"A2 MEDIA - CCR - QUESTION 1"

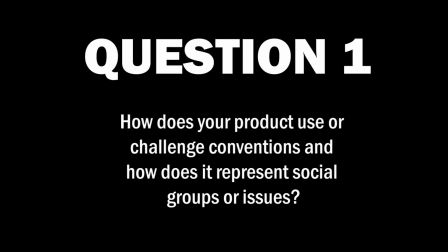Question 1. How does your product use or challenge conventions, and how does it represent social groups or issues?
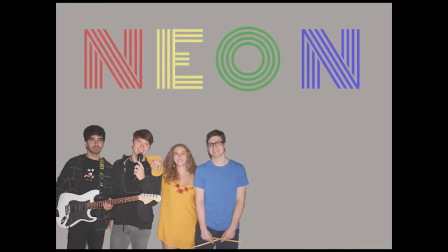My product of a music promotion package for the band Neon, consisting of a website, digipack, and music video,
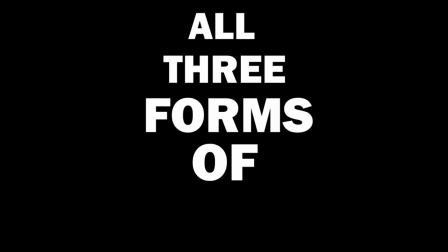primarily conforms to the conventions of all three forms of media used to promote the band in the funk pop genre of music,
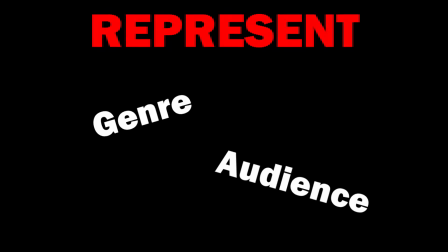as well as to represent both the genre as well as the audience, whose social grouping would be teenagers and young adults of mixed gender.
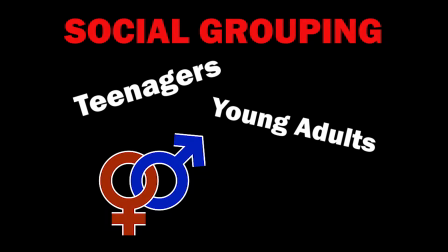Garam Burton.
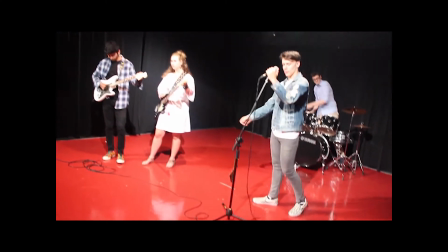My music video for Neon was for the song DNCE, which is in the pop-funk genre of music,
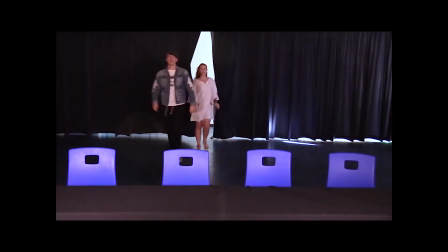therefore having an upbeat and lively mood which I wish to emulate through my filming.
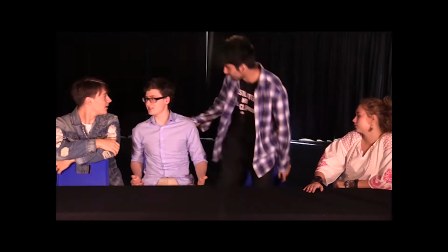For the style of my music video, I decided upon a mixture of both narrative as well as performance,
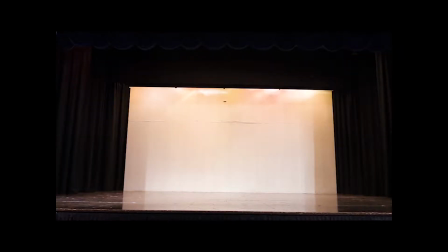as I wanted to showcase a satire, linear narrative that linked with the lyrics and fun atmosphere of the song, while also presenting Neon as a band through aspects of performance.
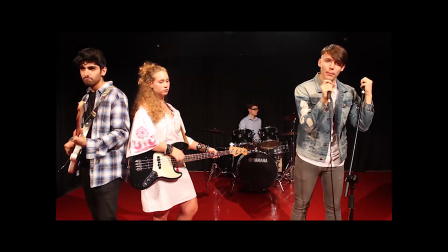In terms of cinematography, there were frequent establishing shots for both the performance shots as well as the narrative shots,
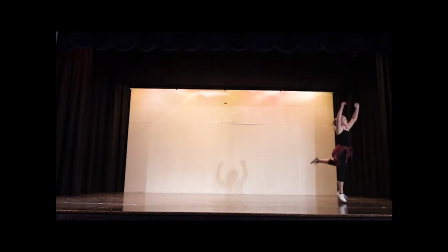allowing the audience to grasp a sense of location.
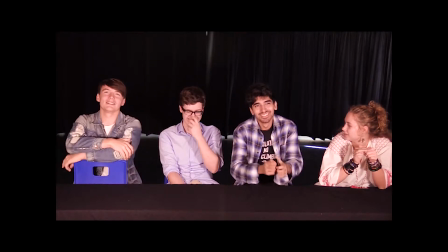This was a stage and reaction table for the narrative aspects, and a well-lit room for the performance shots.
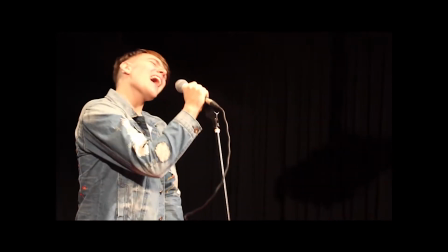Mid and close-up shots are used to focus in on elements of performance, such as lip-syncing from the lead singer or key sections of the instruments being played. It also allows the audience a closer look at the dancing and the band's reactions during the narrative sections.
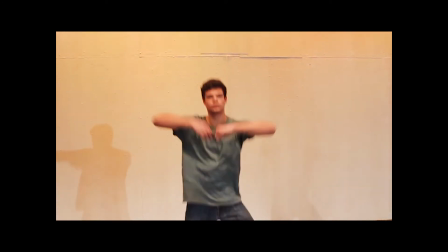Camera angles were mostly at eye level, in order for the audience to feel as though they had a direct connection with the actors through direct address.
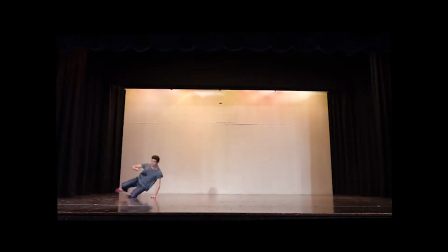However, for the establishing shots of the stage, the camera is slightly tilted upwards,
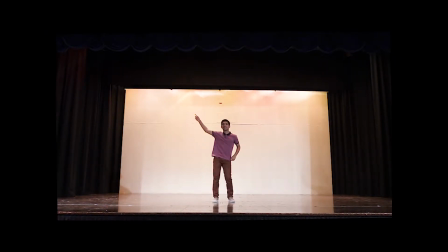in order for the audience to feel as though they are sat with the band looking up at the stage.
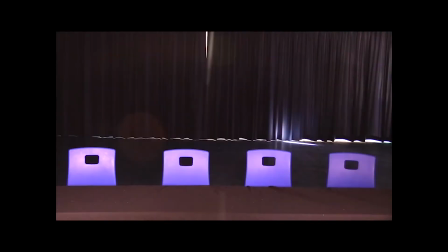In regards to editing, a common convention for mixture videos is parallel editing,
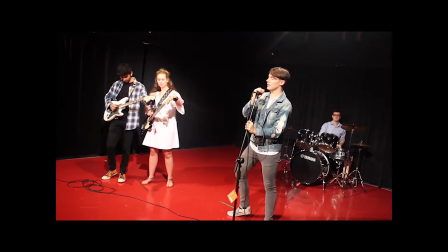which allows for the cutting between scenes that are happening at the same time in order for the audience to keep up with both the narrative as well as performance.
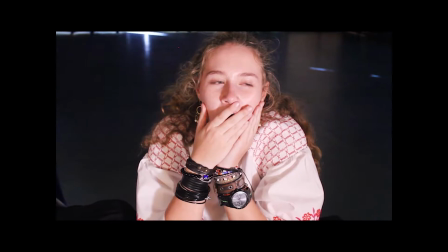In the case of my video, there was parallel editing between the narrative of the dance auditions and the band watching them,
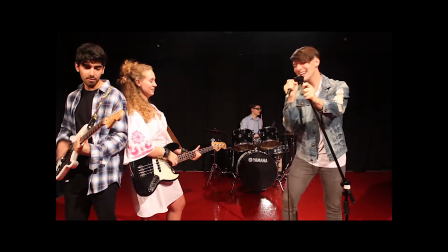which would switch and interweave with performance shots of the band in a different setting.
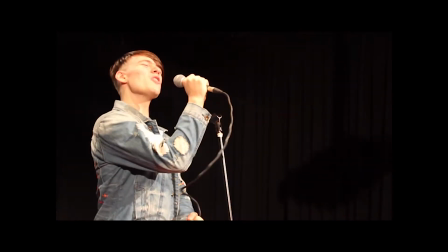Jump cutting was also frequently used to emphasize the beats of the music,
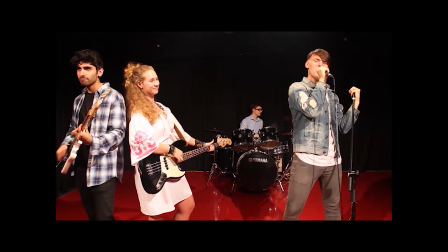which is a convention commonly used in order to emphasize the impact of the music on the visuals.
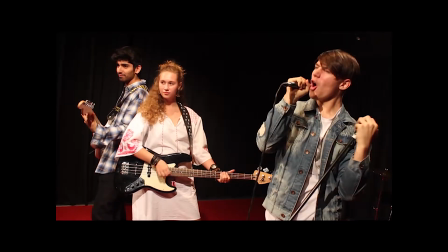This would allow the audience to grasp a sense of thought beats, seeing the sound,
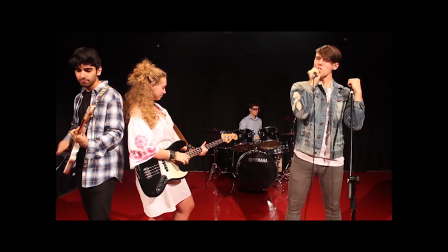which was proposed by Andrew Goodwin as a main aspect that an audience should be aware of when watching a music video.
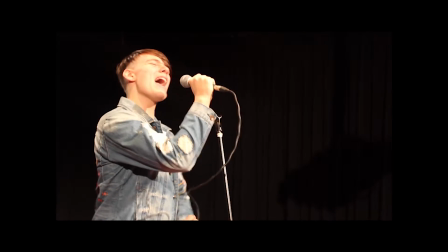Sound editing was simple, as a common convention of music videos is the use of parallel sound, as the lip-syncing matches the audio of the song.
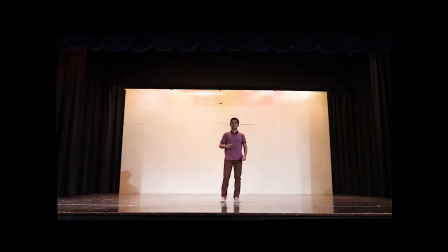Similarly, due to the upbeat rhythm of the song, I chose to incorporate dancing into my music video, and it was choreographed so that it would fit with the beats and tempo of the music.
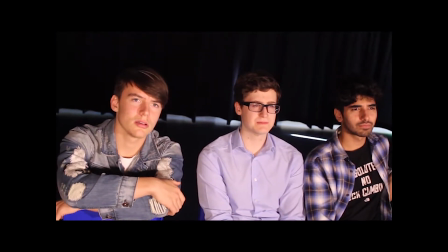I also conformed to typical conventions of the genre, which were expressed through the video's mise-en-scène.
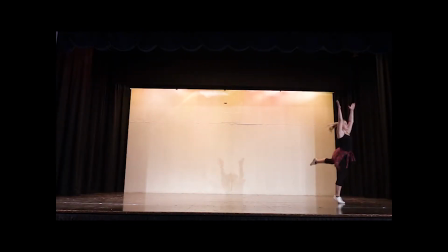Lighting was high-key and bright for the dancing section on the stage, in order to reinforce the setting and location to the audience, while also highlighting the movement.
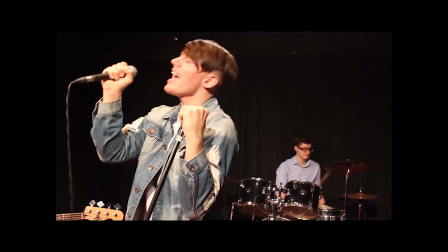This was also the case for the performance shots during the start of the music video, as I wanted to highlight the performance of the band through bright lighting.
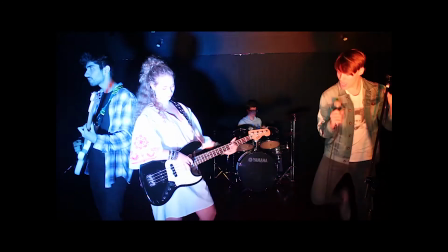Later on in the video, as the song gets faster and becomes livelier, I chose to have low-key lighting,
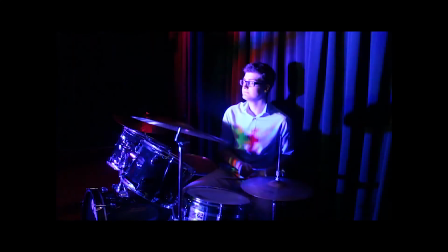as the band performed in a dark room with multicolored lights flashing, which reinforced both the fun,
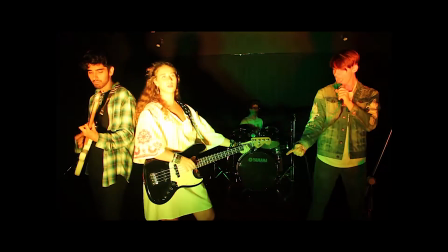upbeat atmosphere while also linking with the branding of the band through a variety of colors.
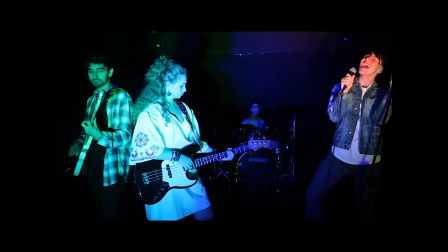This also presented a bright and colorful color palette to the audience,
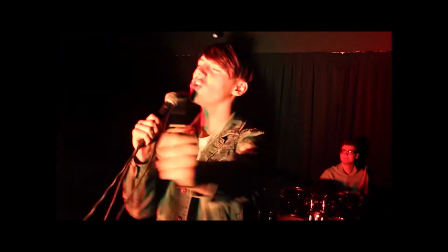which I wanted in order to conform to the conventions of the genre of music, as well as reinforce the lively tone of the song and video.
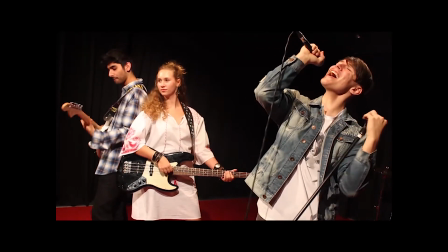The prop of a mic stand was used in order to reinforce elements of performance, as it has connotations of music and concert,
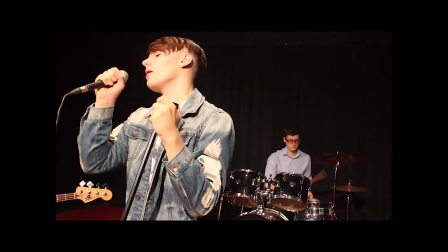as well as to draw attention by highlighting the lip-syncing of the lead singer as it draws the audience's attention.
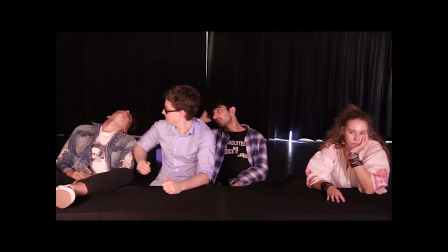Costume was also used in order to highlight the pop-funk genre to the audience,
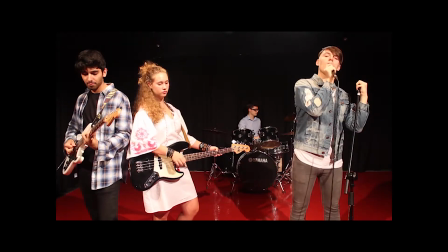as simple but colorful clothing allowed the band to stand out in order to connote social normality and represent the mainstream audience.